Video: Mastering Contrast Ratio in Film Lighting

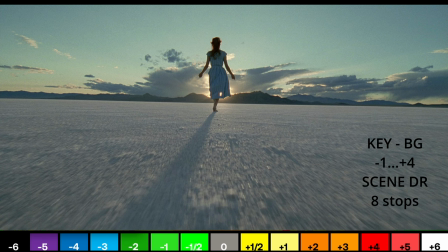[3:22]
So I've set up a couple of scenes that actually shows the dynamic range of several images using Ed Lachman zones which is also known as
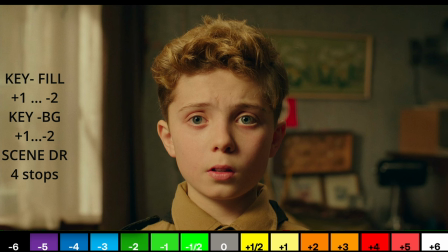[3:30]
EL zones and as you can see in this range you could you could see the dynamic range that exists in the picture and this begs an interesting question
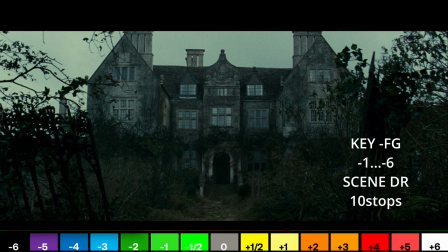[3:39]
that exists that dynamic range is not only applied to just the camera which is also like the bucket that actually can house this data sum of information but also
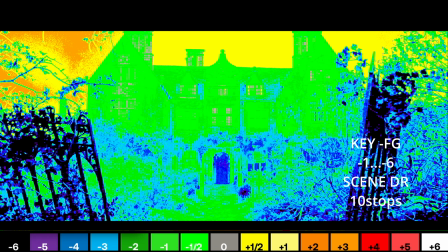[3:47]
the scene you're dealing with has its own dynamic range of which you can use your contrast ratio depending the creative views whether you're doing
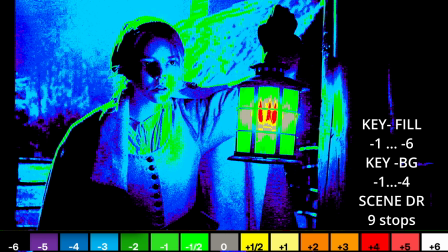[3:55]
high key low key or silhouette or depending what the story calls for you could take all this information and distill them in actually picking your camera in
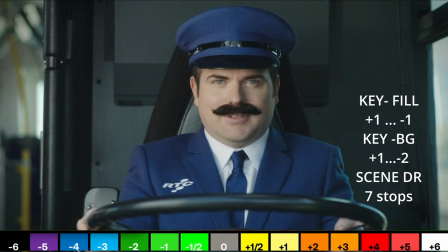[4:03]
the pre-production process to set up yourself for success and this will inform whether you're using light control devices such as flags or rags or nets
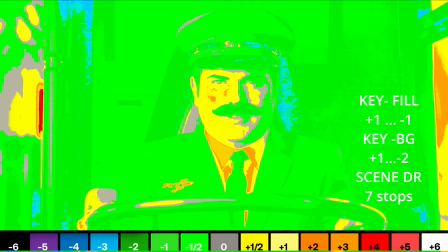[4:11]
or diffusion to be able to either lower the dynamic range of the scene or expand it more to the artistic intent of the scene
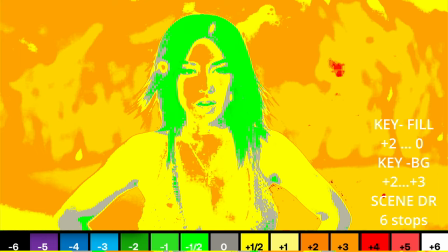[4:18]
and it just makes the whole concept of contrast ratio and dynamic range a little bit more robust and interesting. So let's get back to the conversation, the main conversation we had going. If the contrast ratio is set up in pre-production way ahead before the show or the film start, it will help the DP and the gaffer to quickly light up and set up quickly and also leads to more image consistency
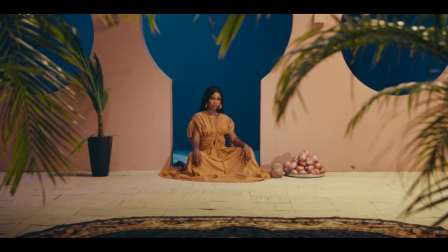[4:43]
rather than finding it by feel on the day or may not or may lead to several inconsistencies that would happen with the exposure of the image.
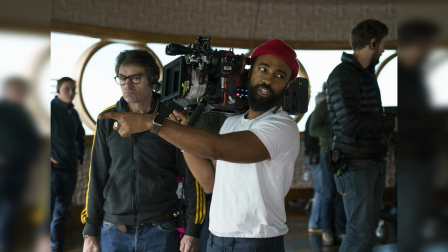[4:52]
More work for the colorist, you know right? But an experienced a dermatographer will know how to navigate all of this with ease as lighting is one of the major contributors in creating mood as there are other collaborators such as wardrobe, the set pieces and most of all the performance of the talent.
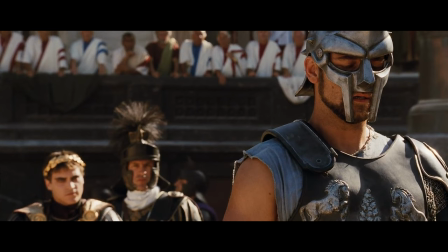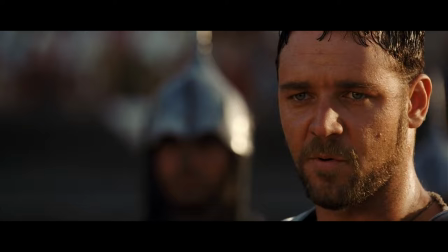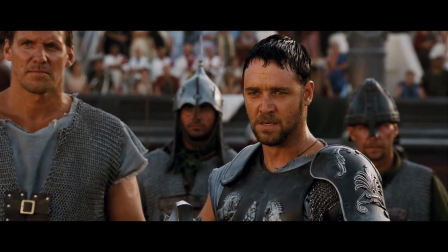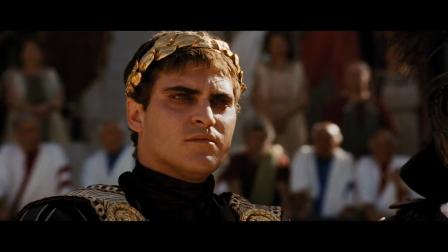Also, while in location scouts, you can quickly learn the dynamic range of your location given the available light present by using your light meter. And this may also help inform your prep process in choosing the right camera that would have the proper dynamic range suited for the challenges of that project. Now here are some things to keep in mind while understanding conscious ratio.
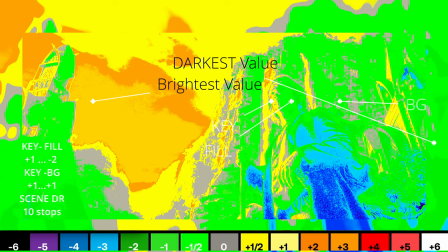[6:07]
First of all again, like we said at the beginning, conscious ratio refers to the difference in the brightness between the brightest and the darkest area of your image.
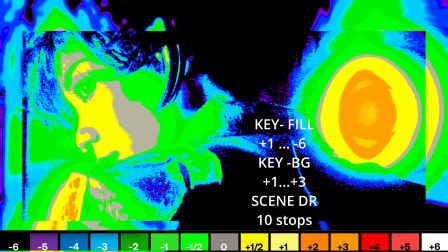[6:15]
A high contrast ratio will create a dramatic and moody look, while a low contrast ratio will create a soft and more natural look.
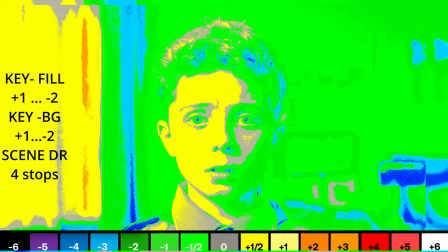[6:24]
Consider your subject matter. The contrast ratio you're choosing should reflect the tone and the mood of your scene.
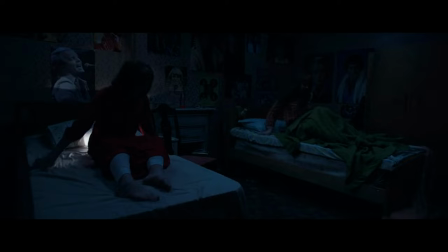[6:30]
For example, if you're shooting a horror film,
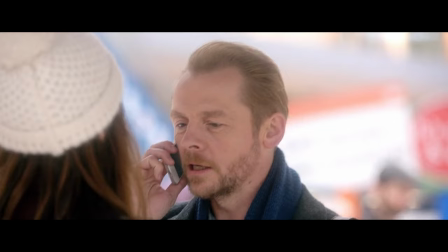[6:32]
a high contrast ratio will lead to deep shadows and brighter highlights and can create an ominous dark scary mood. On the other hand, if you're shooting in a romantic scene, a lower contrast ratio with soft light can create a more intimate and romantic atmosphere. Consider also your location. The lighting environment you're shooting in will affect your contrast ratio.
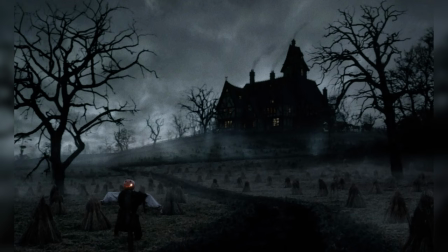[6:53]
If you're shooting in a shadowing and dark location, you may want to use high contrast ratio to emphasize the darkness and also create a sense of tension.
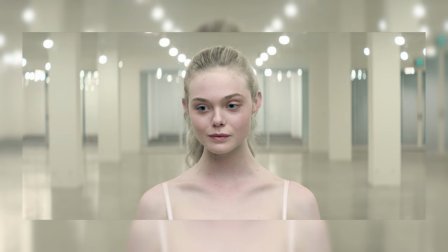[7:02]
If you're shooting in a very bright open lit open space area, A lower contrast ratio may appropriately create some natural-looking mood. And sometimes you may have to flip the rules on your head, and that's where your skill as a cinematographer comes into play.